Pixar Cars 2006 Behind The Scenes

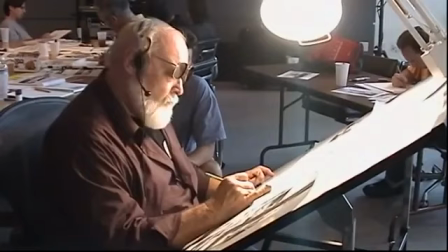496s
And there's a lot of people who could draw the car physically, but he gave it character and power. It's kind of a dream come true working on this project in that way.
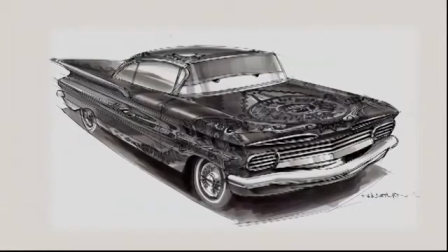504s
So in terms of just charming cars, I think it's more just getting the car right and then bringing some warmth to it in terms of eyes and mouth and expression.
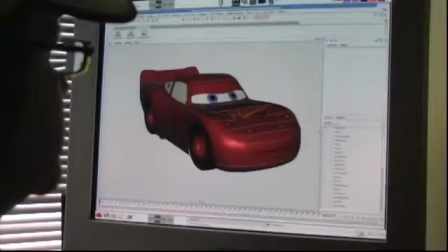513s
Modeling is basically taking the drawings that an art director has done and creating the geometry that later gets animated in the film, actually flushing it out in 3D on the computer.
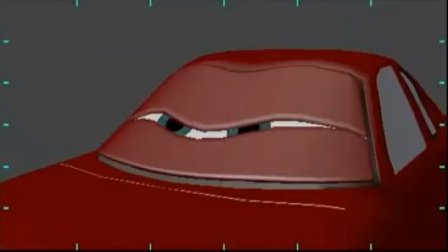524s
Articulation is then giving the character controls to move, basically like adding muscles to a character, whether it's moving facial muscles,
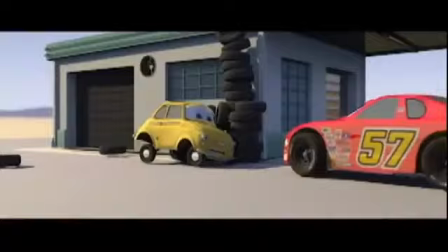533s
lips, eyes, brows, or General Avars, what we call animated variables that move a character around,
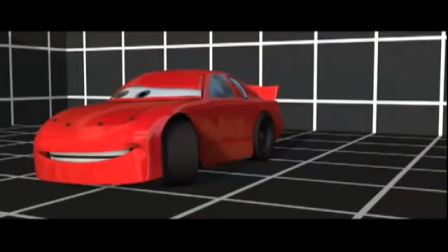539s
roll the wheels, and things like that.
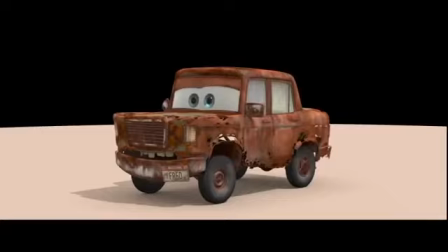542s
On cars, we have a whole world of characters, not only cars that are around today, but cars that are old.
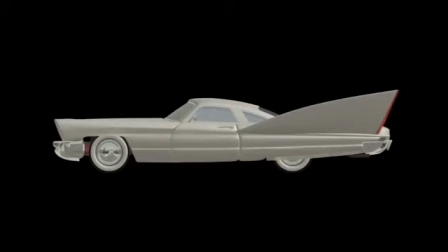549s
And not only cars that are old now, but cars that are old the way they were then.
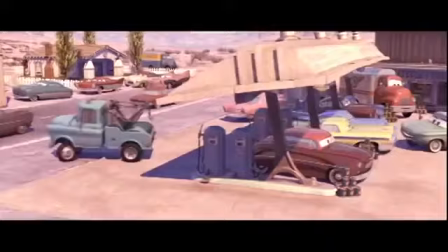554s
And we had to have shaders and surfaces that would reflect that time change. Textures are beyond the color, sort of what lays into that color to create the surface on a character.
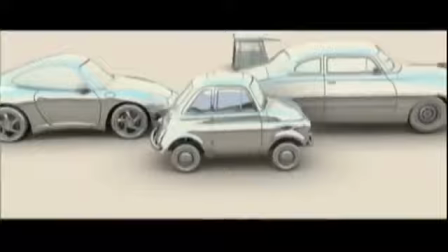570s
Scratches, pitting, denting, rusting. To me the most challenging texture going into this film and coming out of this film is chrome. Chrome is so reflective that it's really not so much the surface itself, but it's what it's reflecting in the world around it.
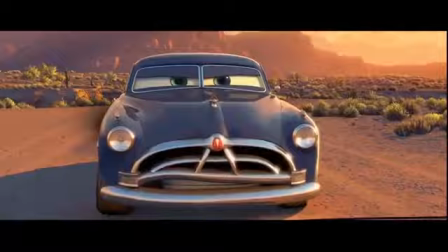588s
So we knew it going in that we had to make some real technical strides to get that chrome to look real. If these things rolled in and they are cartoony, silly, plastic things, it would betray the essence of the story.
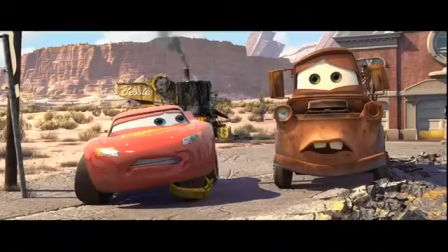607s
It's all about truth and the honesty of this place.
Hook him up, Maynard. Okie dokie.
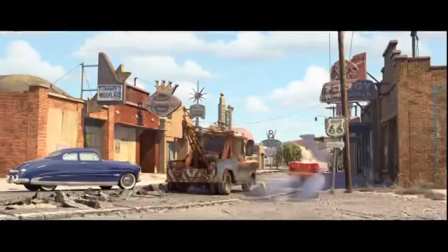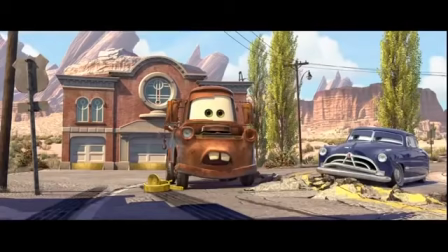617s
Maynard's great fun because it goes back to some of the research trips we took, but not to Detroit, to 66.
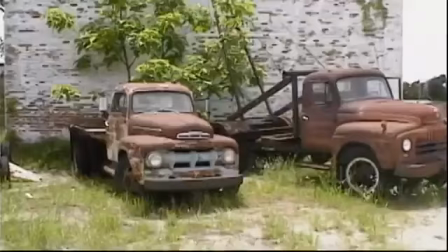622s
I remember in one town, we pulled around the corner, and there were these old, rusty trucks. And one in particular was Mater.
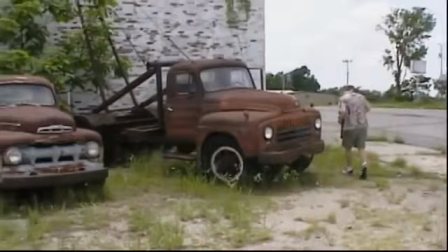630s
We found him. And these cars patina in a different way in the Southwest,
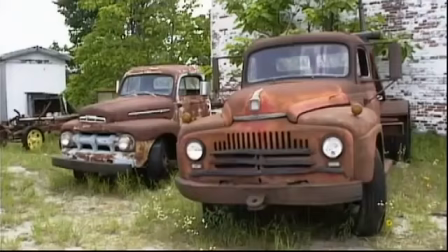635s
where it's not an East Coast rust, it's a sunburn, and the sides kind of retain some of their color, and the dirt, the wear,
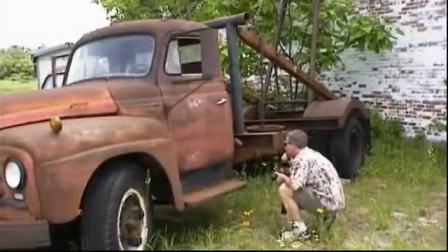642s
and then it would just, I was enamored by this. We did that trip early on, and you see it in the movie. It is there. You just have the sense of place that came from all that early research.
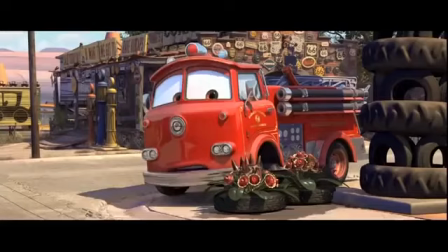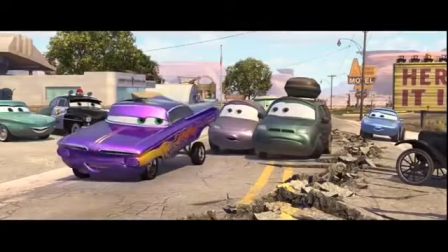660s
At Pixar, it's really important for all our films to work for everybody.
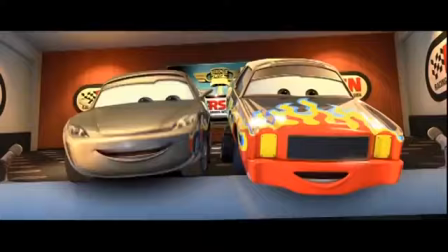665s
And for our movie Cars, it was important to make it work for non-car lovers as well as people who work in the racing industry,
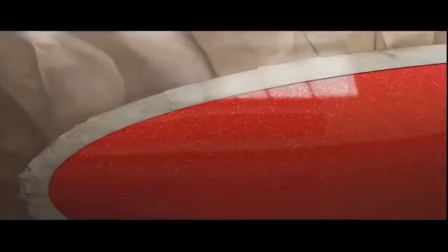673s
who work in Detroit, who restore cars of all types, who live on Route 66. That's why our dedication to the detail, but also our understanding of making a great story with great characters was so important.
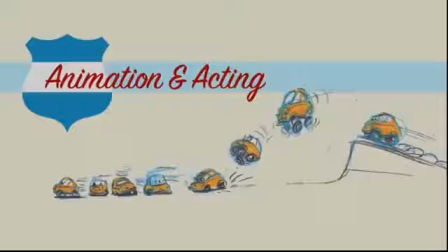You'd hear a lot of people say, What are you working on? I'm working on a movie called Cars. Oh, Cars. Hmm. Is that going to work? Well, yeah, of course it'll work.
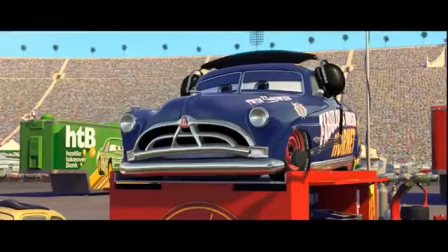703s
It's animation. You can animate anything. Character animation is the performance and the emotion and getting the audience to believe that a toy or a bug or a car or a rat or whatever it is has a soul.
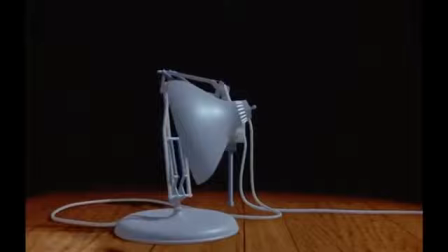720s
John did it with Luxo in his first film.
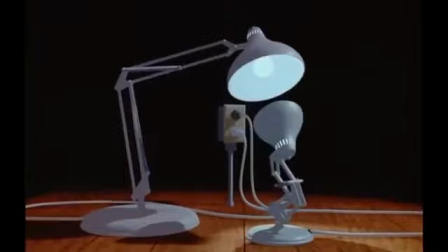723s
He suggested eye direction without eyes, and he suggested a parent and a child just by the way they moved. I think Cars is the most John movie that Pixar has made.